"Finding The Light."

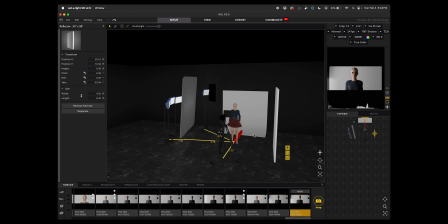I have, as we can see here, purposefully not put the the set paper on the floor.
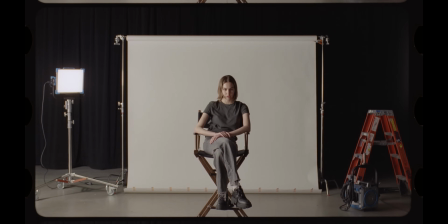And you can see that I didn't even let that paper touch the floor to reduce any
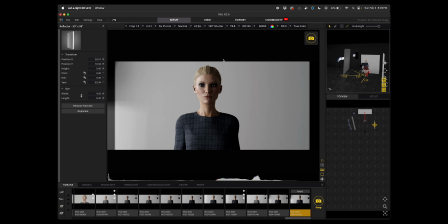bouncing up at the talent so that I could just really see what each light was doing. And the walls were far enough apart and black that I didn't need to worry about bounce that I didn't want.
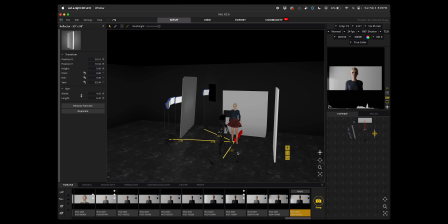We have the backlight here not bouncing off of white to illuminate her so that we could just really dial things in.
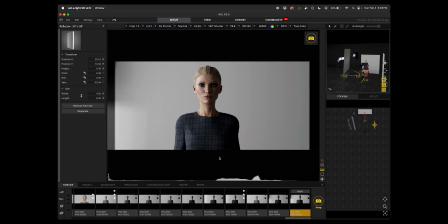If I needed bounce on her to match stills that were being taken, to match the look of a campaign that is required, or for whatever other reason, I could dial in how much white would be on the ground.
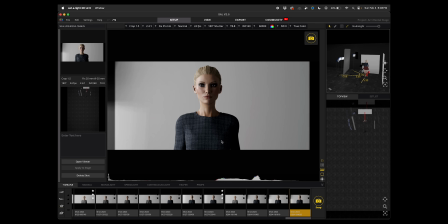So for example, I am going to take a still of this and then bring this white onto the floor. And let's just even make it wider. With a cyc, it's pretty much to the ceiling.
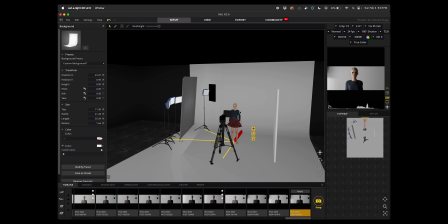This more represents a cyc. So if I was in this scenario, I would black out the floor, but we'll see what these two images look like. So I'll actually render these. And while this renders, this is Mason. Say what's up, buddy. He needs a haircut. The groomer said they wouldn't cut him until he's 6 months, but they would cut just the face, which we need to get done because I don't know how he sees.
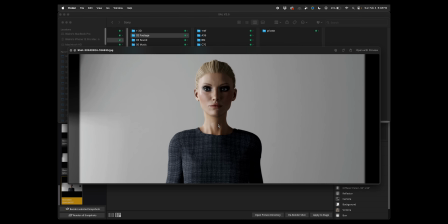Apart from the sides here, we can see there is a little bit of a difference here with her face being more illuminated,
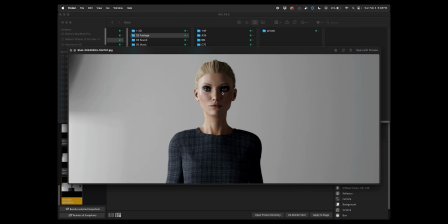and we can see the cyc in her eyes.
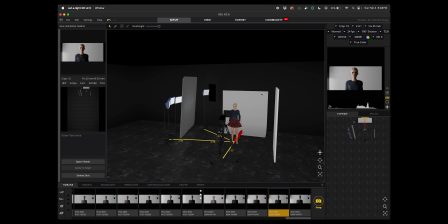Having this just covering the back so that it's not doing anything that I don't want it to do is also important to me. And again, this is just one way, and this specific way yielded very nice results for me. All right, that's all I got for now. Peace.